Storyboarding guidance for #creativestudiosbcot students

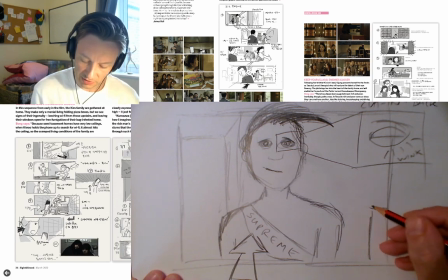(12:09)
So the reason we have a lectern is it's going to suggest, because that's a signifier of a lecture,
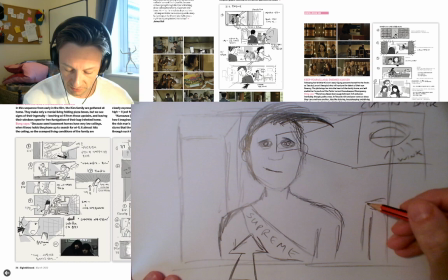(12:13)
of a sage on a stage delivering information to an audience there.
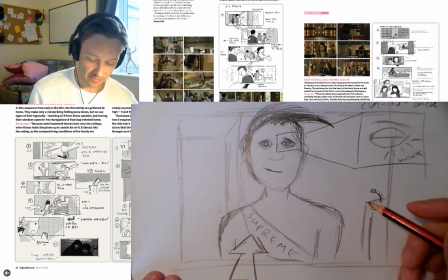(12:18)
There we go. I'm going to have him sort of nod.
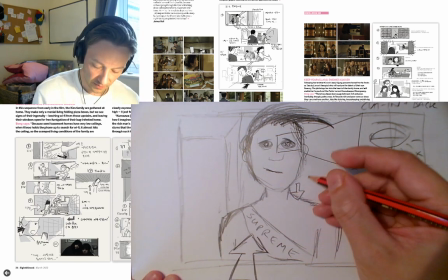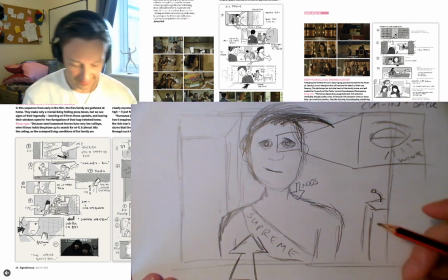(12:28)
So as in, yeah, I'm going to show these kids. Okay, that's my first shot.
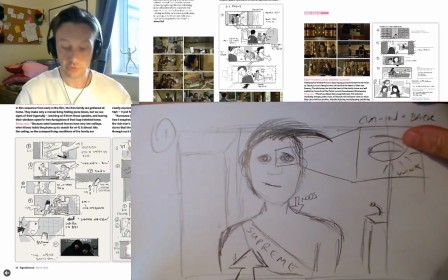(12:34)
So I'm going to label that shot 1. Now my second shot,
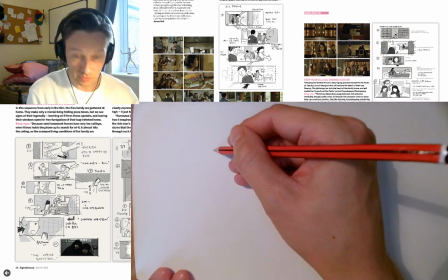(12:41)
I'm going to cut to the audience, and in the audience I'm going to,
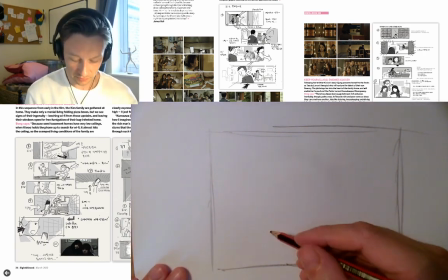(12:51)
after revealing
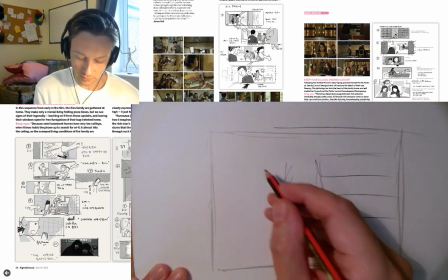(12:56)
the rows of students here,
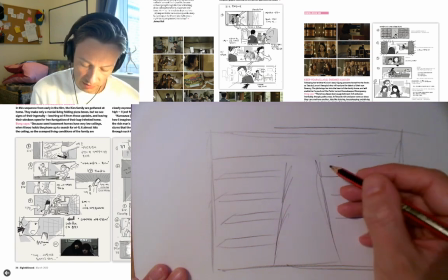(13:03)
I'm going to cut in again,
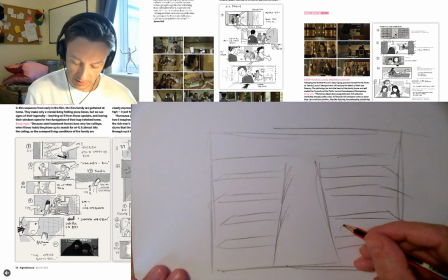(13:06)
but this time to reveal our 3 lads who are going to be sat at the front, just here.
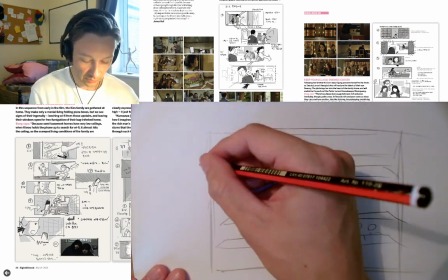(13:17)
So start of a wide,
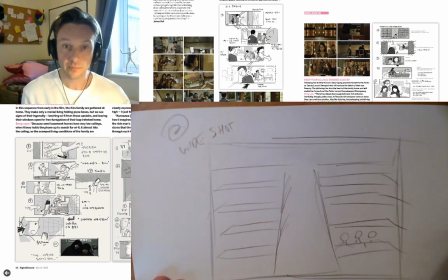(13:22)
shot number 2, and we're going to some stairs there in the lecture theatre, and we're going to
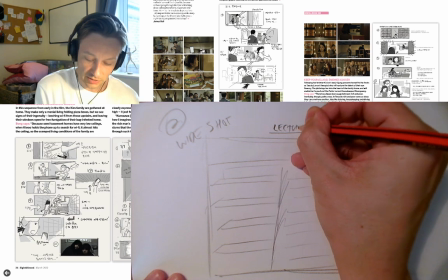(13:36)
cut in
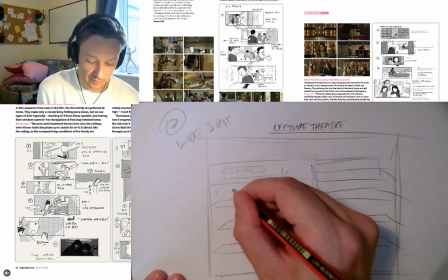(13:40)
so I can add detail later, or not at all.
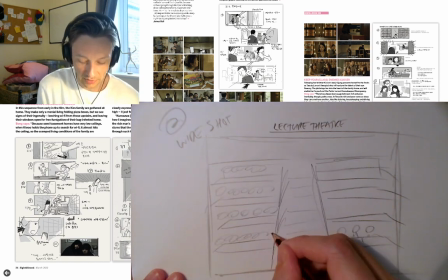(13:46)
I can just signify the busy, buzzing,
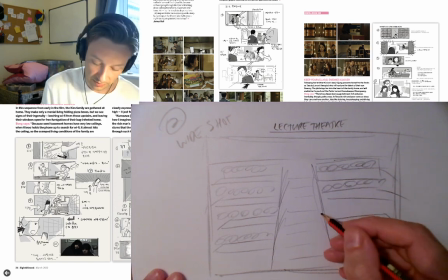(13:50)
full lecture theatre with little visual representation like so.
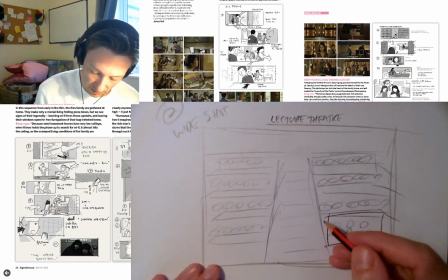(13:58)
Okay, so we're then going to cut in to these guys here.
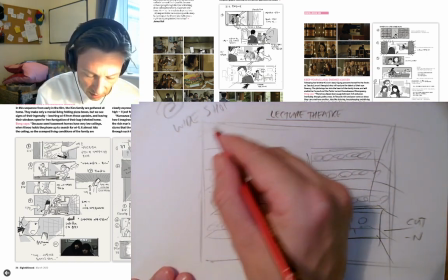(14:09)
Okay, I want it to be quite dark and moody at this point as well, so
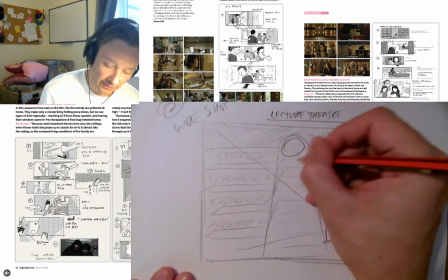(14:17)
like a stage almost, so like a light here, like he's on a stage, our main character.
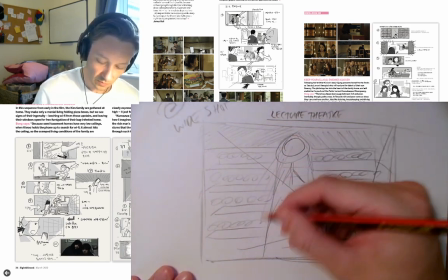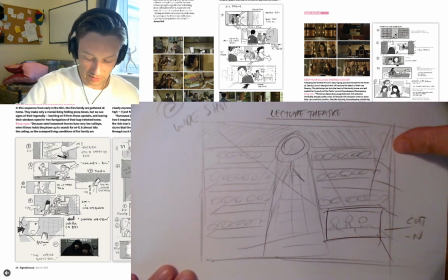(14:30)
Okay, so when we cut into our next shot here, what I'm going to do,
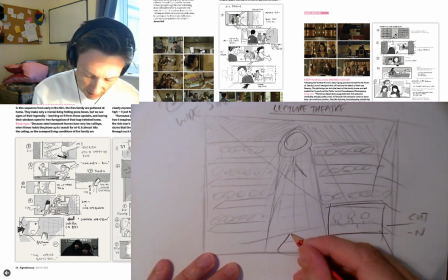(14:34)
so I want a gradual zoom at this point as well, so I want the camera sort of like panning in, or dollying in rather, dolly in,
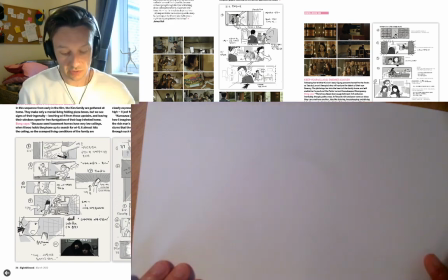(14:48)
and then we're going to cut to our 3 characters. So now
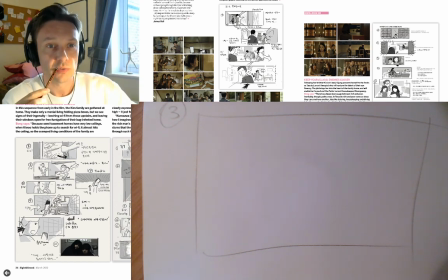(14:59)
this is when your reflection might come in quite useful. So I can see myself here in the OBS broadcast.
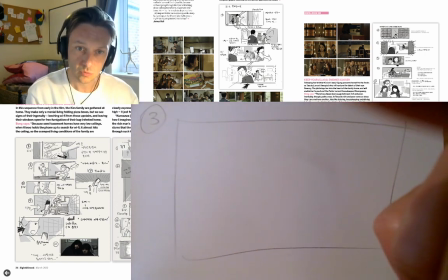(15:06)
Now what I'm going to do is I'm going to look at myself and try to pull the faces of the people I want.
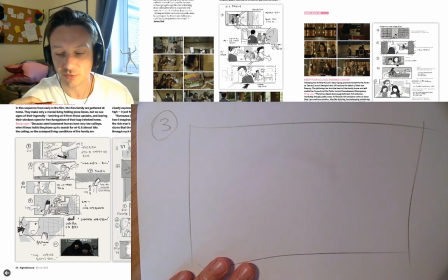(15:15)
So the word what always seems really confrontational to me. What? Just when I do that, what?
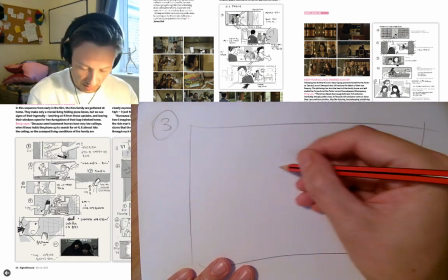(15:21)
Actually, my face sort of goes to one side a little bit, doesn't it? So I'm going to have our central character here.
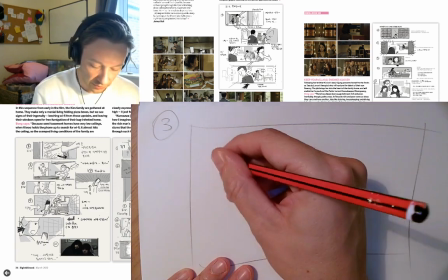(15:28)
So I'm going to sort of like a see no evil, hear no evil, the three monkeys sort of in a row here.
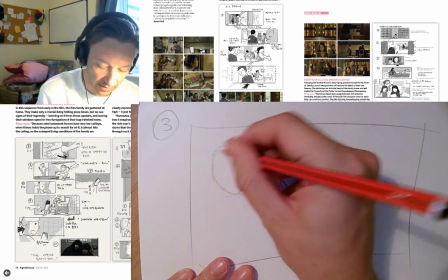(15:33)
I could have that visual gag of one of them
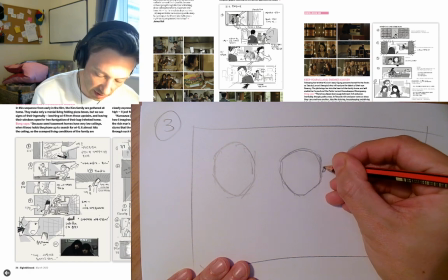(15:40)
sort of like see no evil, hear no evil. So I'm going to have one of these guys here with the AirPods in, like so.
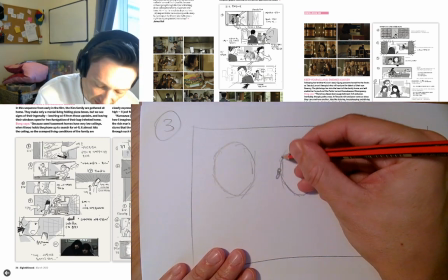(15:50)
And these kids are going to have one of those brutal skin fade haircuts. Difficult to draw that, really, isn't it?
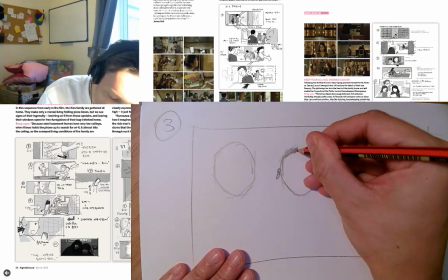(15:56)
I'm going to try.
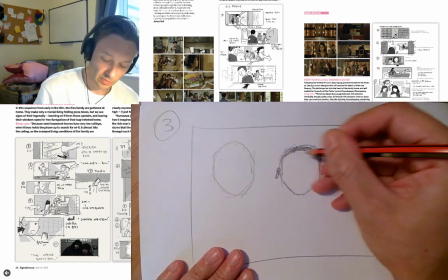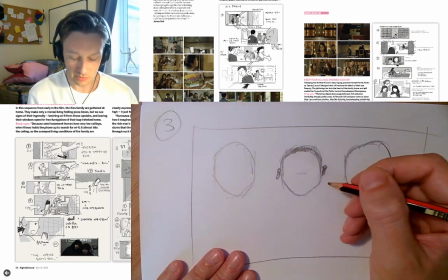(16:06)
So this kid in the middle is going, what?
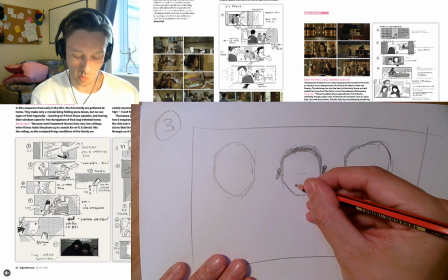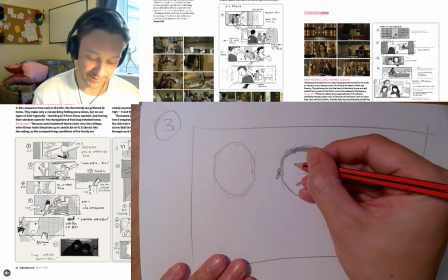(16:13)
It's not bad.